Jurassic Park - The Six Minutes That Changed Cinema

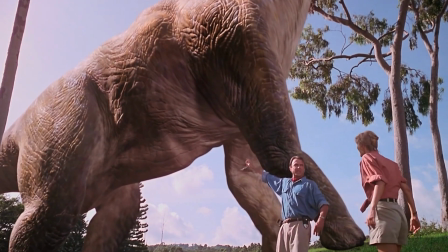497s
When Grant sees the Brachiosaurus for the first time, the frame is bathed in this warm afternoon sunlight, and the exposure is wide open.
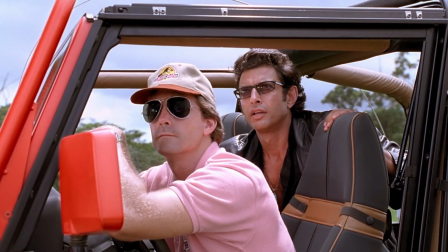505s
So there's no stylized color, there's no filters doing the emotional work for us. It's just the tropics on a clear day.
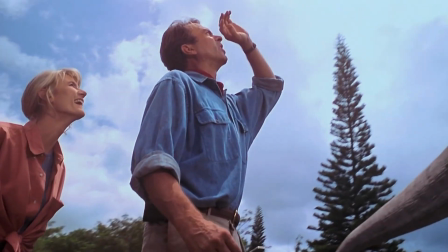512s
It looks kind of like a nature documentary shot in the field. And that's not an accident.
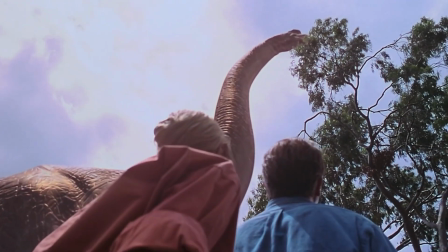516s
You know, if you shoot a dinosaur under stylized lighting, then the audience knows that they're watching an effect.
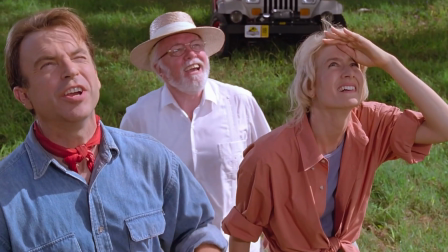521s
But if you shoot it under the same sun that would fall on, say, a horse in an open field,
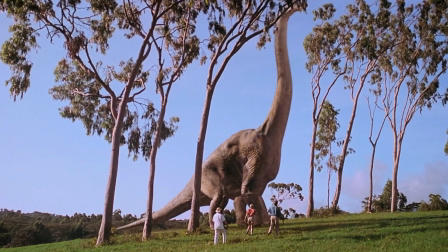526s
then the brain accepts that this animal, being the Brachiosaurus or any other dinosaur, well,
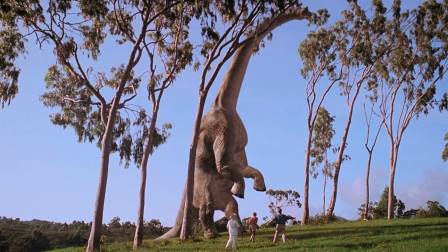531s
then it's real.
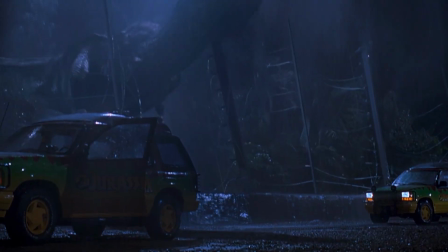532s
And if you look at the T-Rex breakout at night, what Cundey does is he lights the entire sequence with one damaged floodlight and the rain.
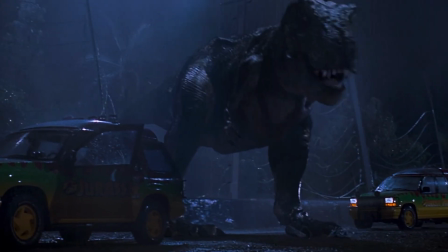540s
That's the whole plan. One source, everything else is in shadow. And that one decision does three things at once.
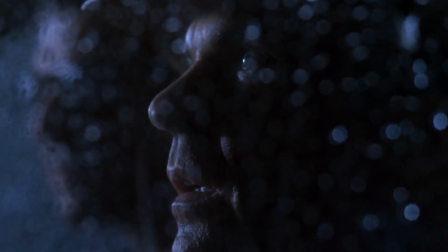547s
Number one, it builds terror, because you can't see so much of the world that may be hiding other monsters.
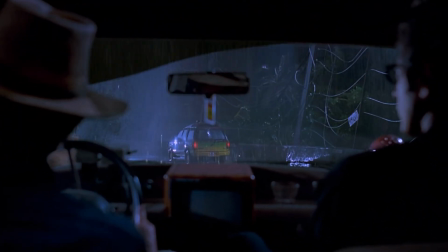554s
It also hides the seams between the animatronic and the CGI dinosaur.
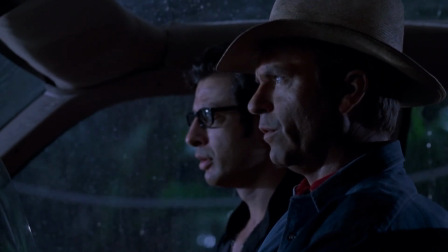558s
And then, to cap it all off, it saves the production a fortune when it comes to camera setups.
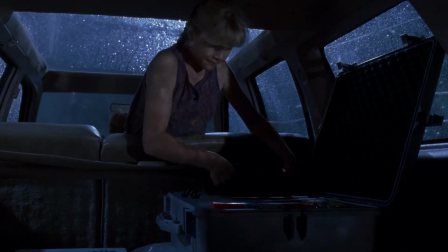564s
That's a DP solving three problems with one lighting choice. The other Cundey signature that no one notices in this movie are the flashlights.
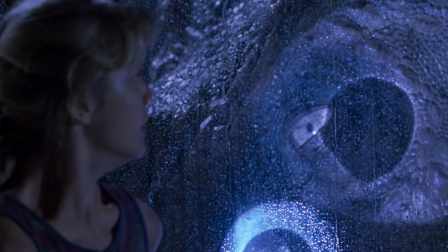573s
So when Lex looks at the T-Rex in the eye and the flashlight causes the Rex's pupil to contract, and my God, what an amazing bit of filmmaking.
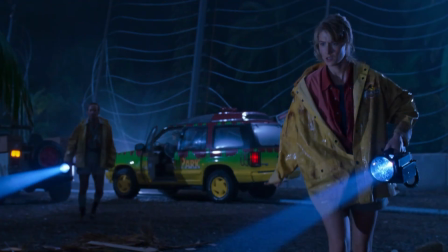580s
And then we have Muldoon and Ellie when they're at the T-Rex pen after the large beast is broken loose.
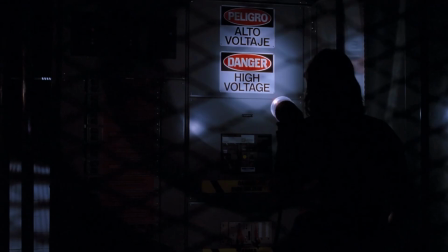586s
And then we have Ellie when she's trying to turn the park's power back on. And then, of course, Nedry when he's trying to find his way to the dock.
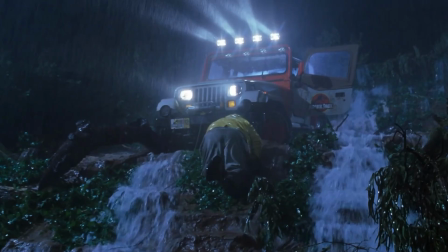593s
The light in the frame comes from a practical flashlight that the actor's actually holding. You can see the beam. You can see where it's coming from. There's no magical soft key lights arriving from nowhere. So every light on the island has a source, and we as the audience, we can point to it.
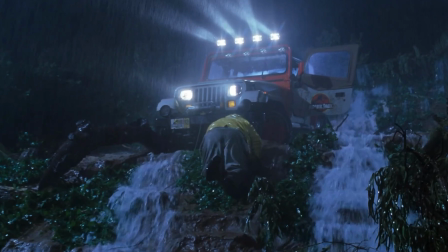609s
That's what grounds this film in physical reality, which once again makes you believe the dinosaurs when you see them.
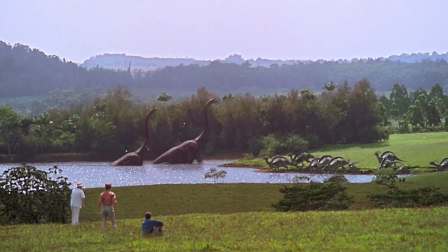615s
And a lot of people, when they watch movies, they don't think about the cinematographer. But the reason dinosaurs in Jurassic Park still look the way they do, well, that has a lot to do with the way that Dean Cundey shot the whole film, more like a wildlife crew was running the show. And they were just going to film real animals running around this island.
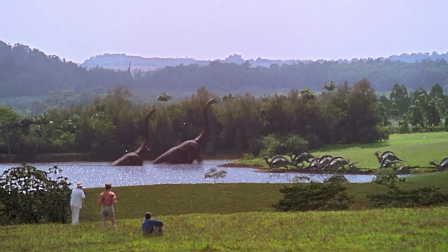632s
That quiet, disciplined, motivated light, well, that's the entire foundation for the visual language of this movie. And insofar as the other people who create the dinosaurs, like Winston's animatronics and ILM CGI,
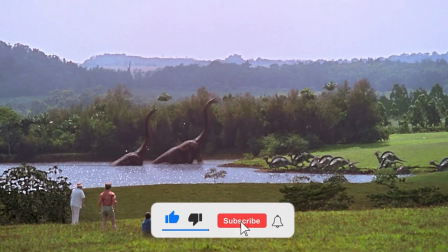644s
their creations became real because Cundey lit the world around them. If this video is the kind of thing you want more of, you know what to do.
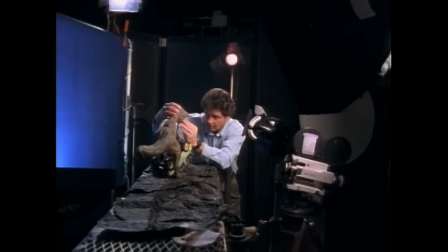653s
Alright, so let's break down these 6 magical minutes that changed everything.
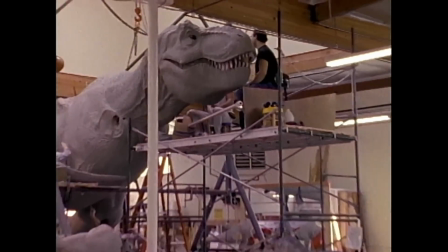657s
We gotta talk about the effects, because what Spielberg and his team did, what they pulled off in 1993,
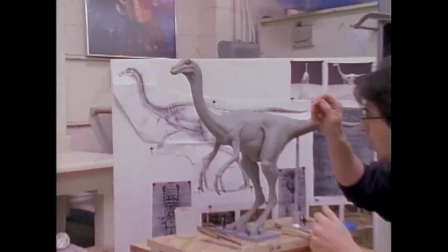662s
is arguably one of the most important technical breakthroughs in the entire history of cinema.
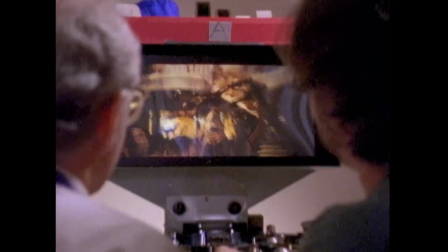667s
The final film, Jurassic Park, the one that brought dinosaurs back to life,
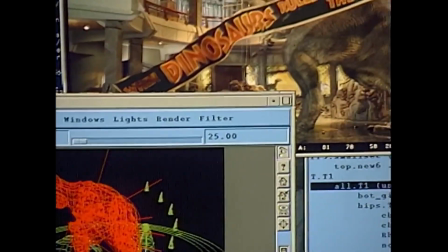670s
it only has about 6 minutes of computer-generated dinosaurs in the actual final film.
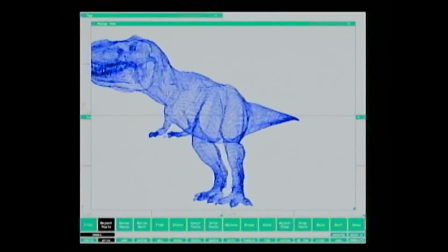676s
6 minutes in the entire movie. Now, ILM, which stands for Industrial Light and Magic, they created fewer than 60 CGI shots for the entire movie.
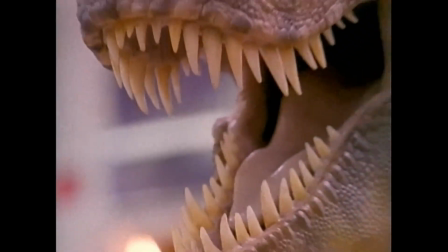685s
The rest of the film has about 9 minutes of on-screen dinosaurs, and they were built by Stan Winston and his team using full-scale animatronics.
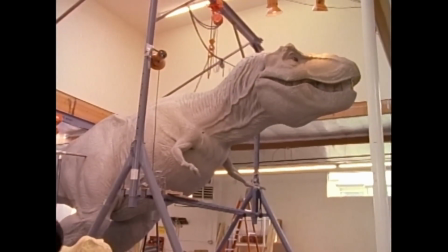694s
So just think about that for a moment, because the film that changed visual effects forever, well, it has less CGI than a lot of modern television commercials.
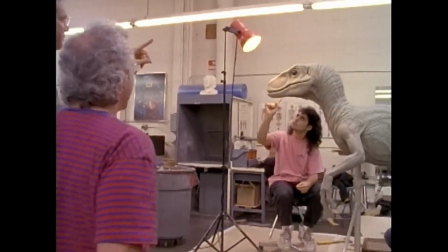701s
And here's the really wild part. It almost wasn't CGI at all. So Spielberg originally planned to use stop motion for the walking dinosaurs.
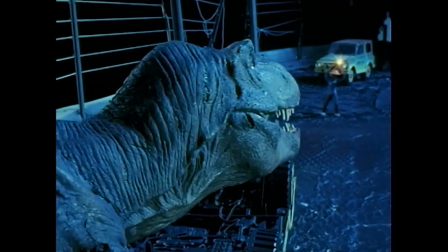710s
He hired a guy named Phil Tippett, who's a legendary animator, and he was behind those Imperial walkers in The Empire Strikes Back. So the plan was really simple. Winston builds the dinosaurs at full scale for the close-ups, and then Tippett goes and animates miniatures for the wide shots.
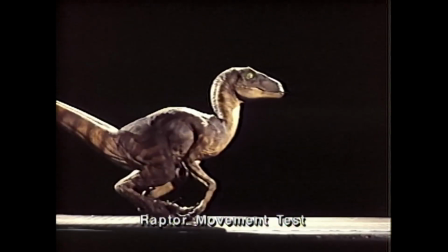726s
These are very traditional, or at the time, traditional filmmaking tools. But then, a rogue animator changed everything.
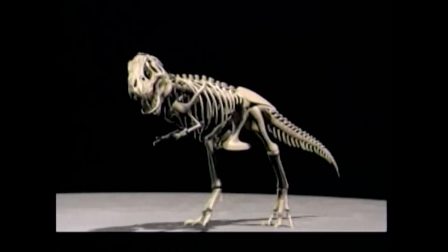733s
A gentleman named Steve Williams, who was a CGI artist at Industrial Light and Magic, without anyone's permission,
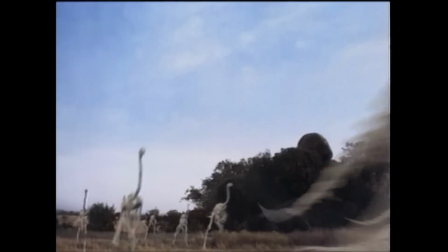739s
on his own time, built a test of a fully digital dinosaur walking across a field.
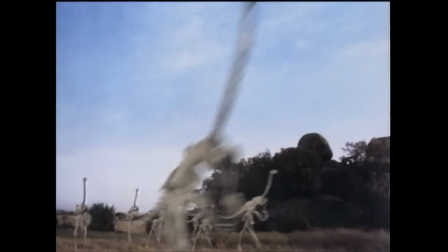745s
And when Steven Spielberg saw it, everything changed. The stop-motion plan was dead in the water.
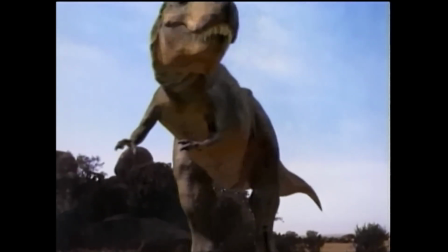751s
CGI would create the walking dinosaurs.
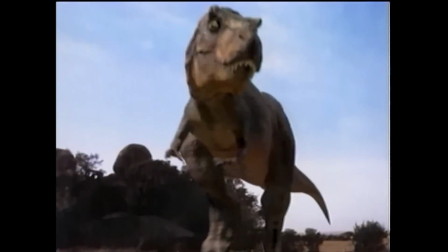753s
And Phil Tippett, the man who just lost his job to a computer, he watched that test footage and he said one sentence: "I think I'm extinct."
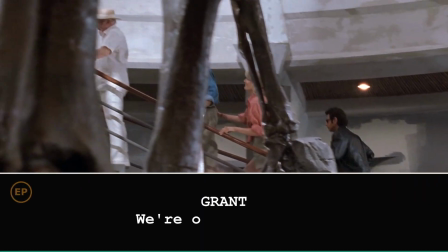762s
Spielberg liked the line so much he gave it to Ian Malcolm in the film. Life imitating art, imitating life.
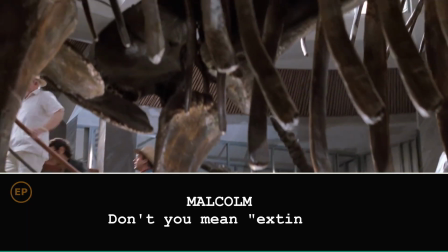769s
But here's the thing most people miss. Spielberg did not choose between practical and digital.
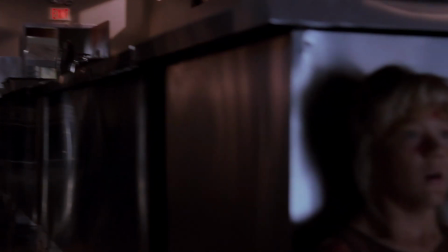775s
He blended them seamlessly in the same scenes, sometimes in the same shots.
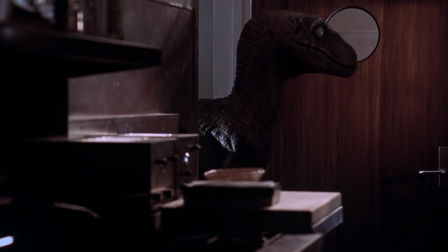781s
The velociraptors in the kitchen are 3 different things depending on the shot.
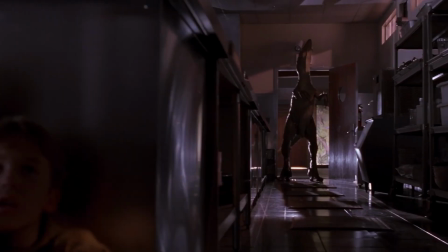785s
Men in suits for the wide movement, animatronic puppets for the close-ups,
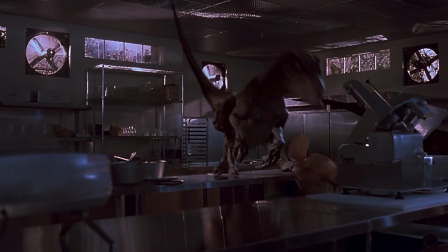790s
particularly of the head and the claws, and CGI for the full body shots that a puppet couldn't move fast enough for.
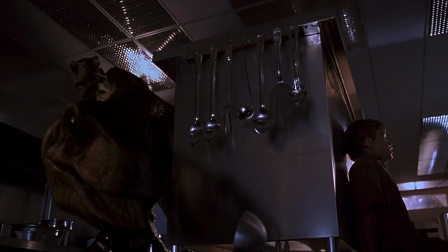796s
As an audience, we never notice the switches because the lighting and the texture as well as the movement are matched,
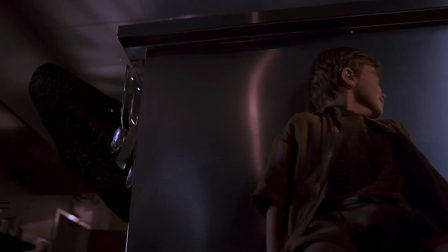802s
and they're matched so precisely that our brain can't find the seam between them. And on to one of the greatest moments in the film that was actually an accident.
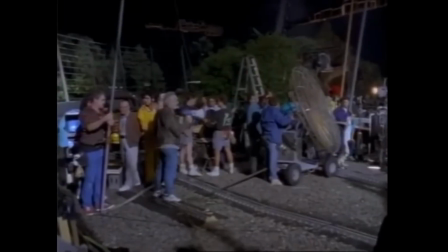810s
The full-scale T-Rex animatronic weighed thousands of pounds, and during the rain scene, it actually malfunctioned.
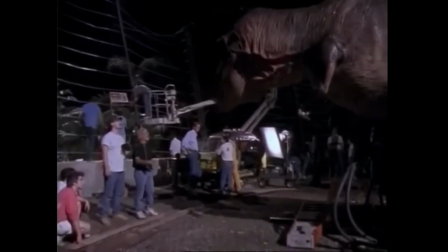817s
This was because the foam rubber skin soaked up so much water, and the puppet started shaking on its own.
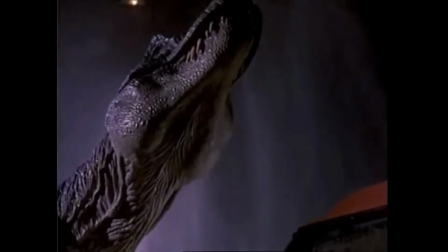823s
It was moving in a way that no one had programmed.
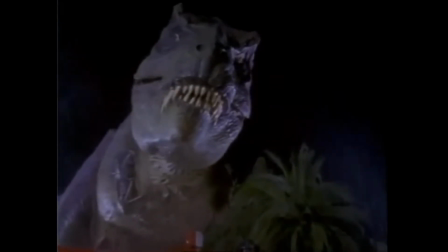826s
Now, the crew was terrified, but Spielberg decided to keep it in the film because it looked more alive than anything they'd already planned.
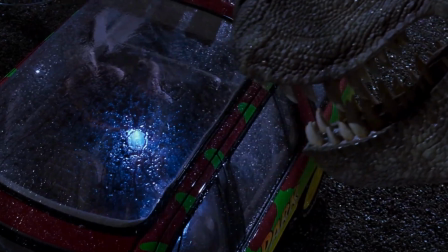833s
An accident became the most realistic movement in the entire movie,
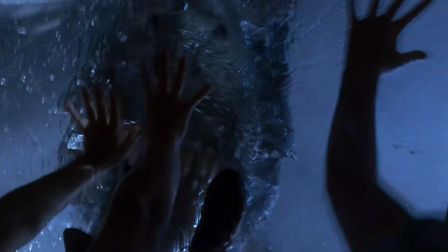837s
and that's why the dinosaurs in Jurassic Park still look better than most CGI made 30 years later, because they're not entirely digital.
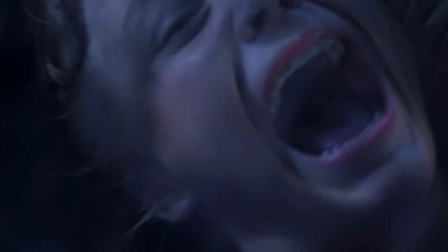845s
The weight of Winston's animatronics, it grounds the creatures in a physical reality.
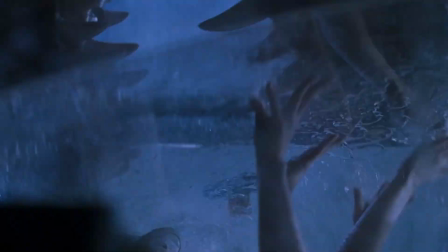849s
The fluidity of Industrial Light and Magic CGI gives them motion a puppet could never pull off.
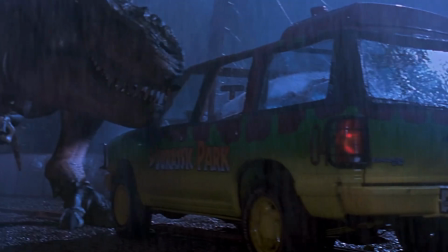855s
Neither tool alone would have been enough for this movie, but together they made something that never existed on screen before.
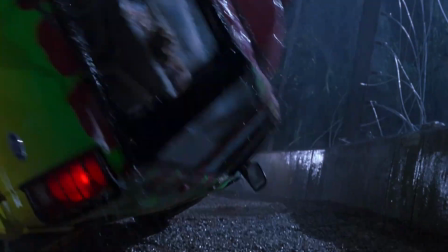862s
And this might be my favorite fact about the entire movie, at least from a technical standpoint.
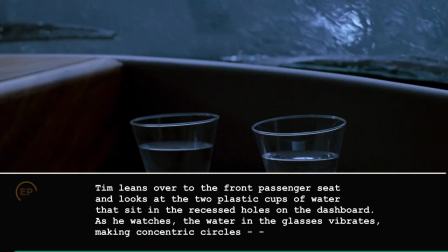867s
One of the most famous shots, not only in Jurassic Park, but also now in the history of film, well, it's not actually a dinosaur, it's not a puppet, it's not even a pixel. It's a cup of water on a dashboard in a car that starts to ripple.
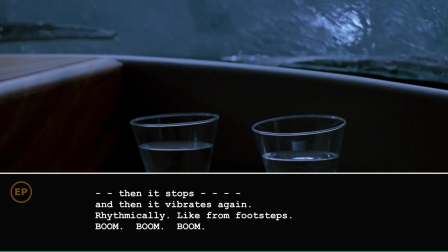880s
Boom, boom. Something enormous is coming, and we feel it in our gut long before we ever see it. And you know how they pulled it off? It was a guy with a guitar string. So how did this come to pass? This is actually pretty cool stuff. Steven Spielberg calls his effects supervisor, a guy named Michael Lantieri. He calls him from his car while he's driving, and he's listening to Earth, Wind, and Fire on his stereo.
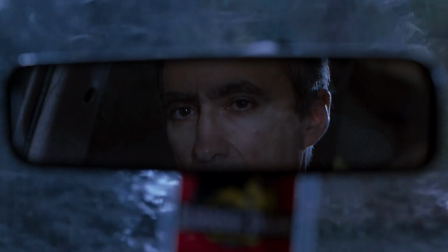904s
Now, the bass from the music is making his rearview mirror shake, and what Spielberg says is that's what I want. Now, create that same effect with water.
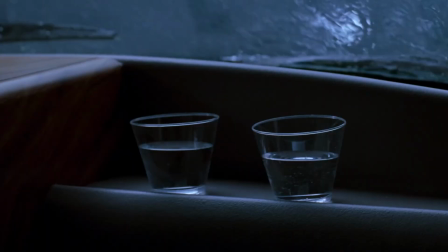913s
So Lantieri and his team spend 3 weeks failing to make a cup of water ripple on command, because it turns out this is kind of a hard thing to do. The exact frequency changes with how much water's in the cup and how heavy it is, but then he finally cracks it by accident when he's at home and he's just messing around with his guitar.
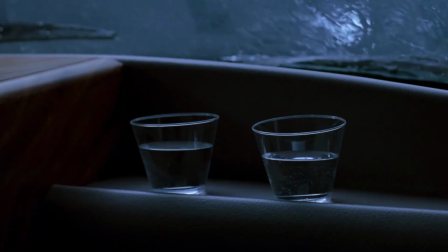930s
He rests a glass on the body of the guitar and he plucks a low note.
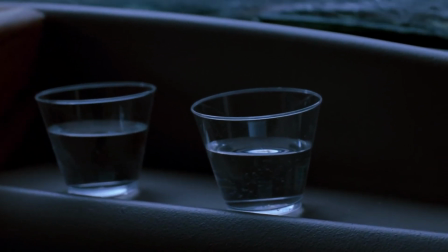934s
It hits the right frequency and the water dances exactly the way Spielberg had described it.
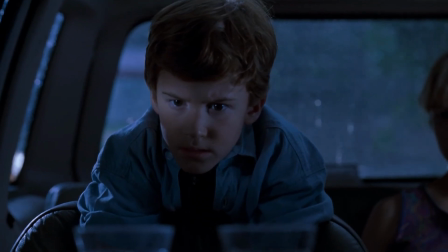940s
So, on set, they run a guitar string down through the floor of the car right beneath the cup,
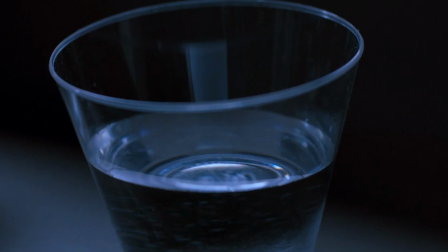946s
and a crew member just sits there out of frame and he plucks it. And that's the shot. That's the entire trick. So we have the most advanced dinosaur movie ever made, and the most iconic image, or at least one of them, is something you could do on your kitchen table. And that's the whole point of everything we've talked about thus far.
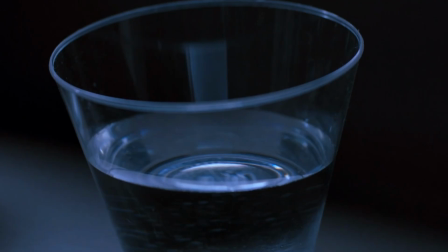962s
Spielberg doesn't show you the T-Rex, he shows you a cup of water, and he lets your imagination build something scarier than any effect ever could.
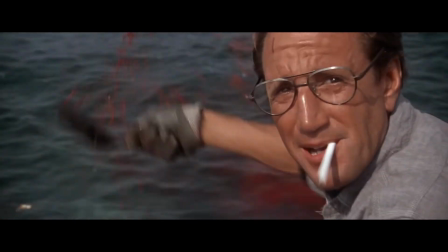971s
It's the same trick that made the shark that you barely saw in Jaws so terrifying.
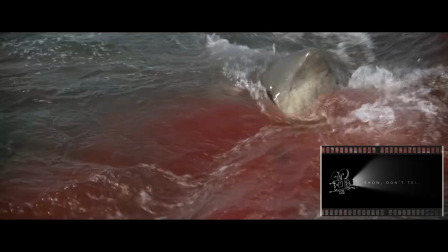976s
That is show, don't tell at its finest. A cup of water and a guitar string.
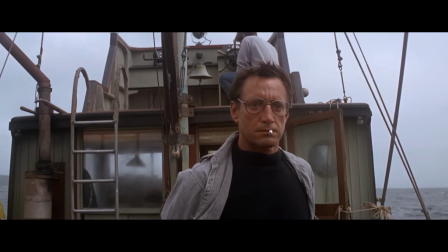982s
And 30 years later, we're still talking about it. All right, now on to the music.
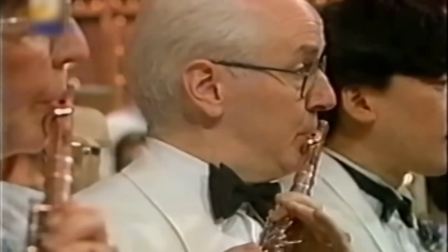986s
So, as you could guess, I could do an entire episode, or maybe a few of them, on John Williams, and one day I probably will.